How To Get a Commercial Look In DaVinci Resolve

Like a lot of people, if they parked it here, they'd be happy, they move on to the next clip, and you would not be a super villain if you did that. However, my friends, we are not done. There's a little bit more that you can do.
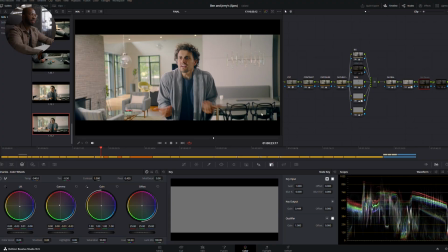[4:16]
We have a little sauce I'd like to add in at this point called LUTs.
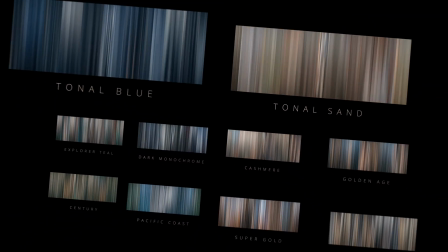[4:23]
So Lens Distortions has a really, really nice little library. You guys can check them out.
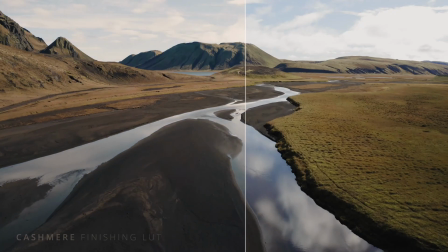[4:28]
I think we're gonna put a link in the description. They are not affiliates, we just simply like them. And this is a really quick and easy way to be able to just experiment with different sorts of looks.
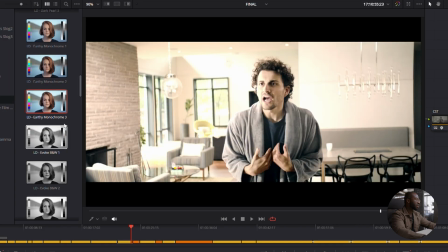[4:40]
Like you could just see how this looks or how this looks or how that looks.
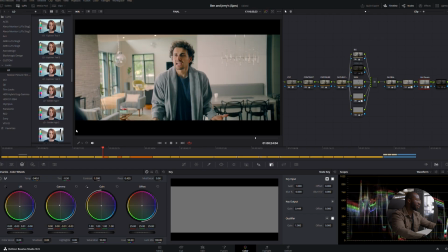[4:44]
And they're really just marginal changes, but these marginal changes will give you enough inspiration to sort of push your world into a little bit more of a creative space without being like over the top and having your work look like Ozark. So again, we were 90% there with these LUTs. We're about 95%. We're almost there.
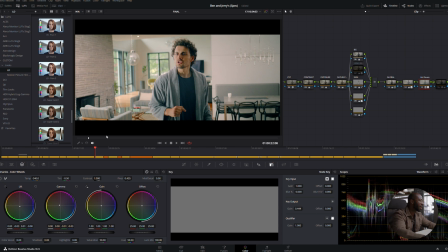[5:02]
Things are looking really great, but there is a little thing I like to do personally to all of my work that is just, it's great.
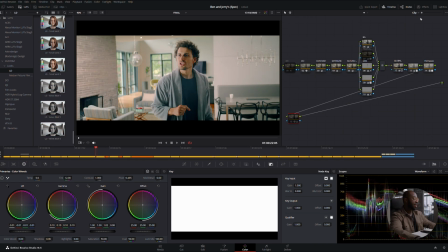[5:09]
And that is this. So what we have here is our glow effect with a few different adjustments.
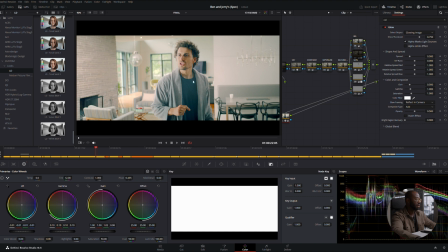[5:19]
So if I show you what this looks like without, it's just not good. Or everything is kind of blooming and weird, and it's just not a good place to be.
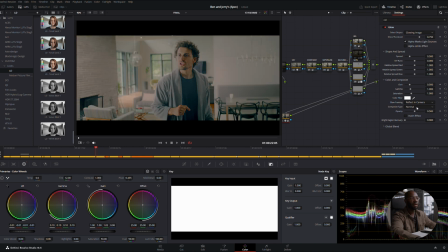[5:29]
However, what I've done here is I switched my composite type from add over to
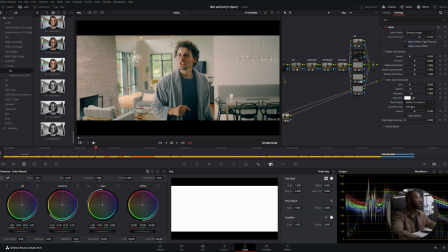[5:39]
soft light. And what that does is that it really just helps out smooth out the roll off on the highlight to the midtones. And it also blooms, giving you the sense of atmosphere. See how the back window sort of blooms? All the bright points kind of blooming.
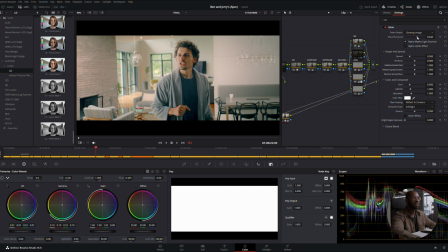[5:58]
You could adjust that with this shine threshold slider here. And that is really a nice way to give your scene a little bit of atmosphere, a little bit of texture in the air and the highlights without using a cheesy
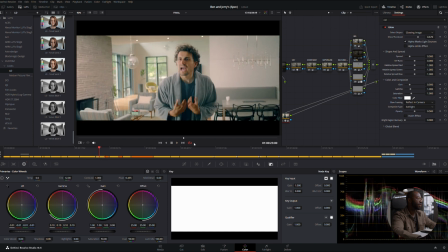[6:14]
black pearl mist or a circular filter on your footage. And again, it just sort of helps give that extra bit of treatment to your footage so that it feels like a much higher end production.
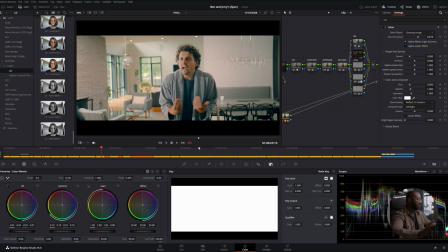[6:29]
So here we are at the end, but he's just kind of like, I don't know, what does it look like? And you just flip that bad boy on and off. You could definitely say that we're much more in this commercial world here than what we started off with. That is all I have for you today. Again, I am Brandon from Label. If you like this video, please like, comment, subscribe, and let us know what you would like to see in the next one.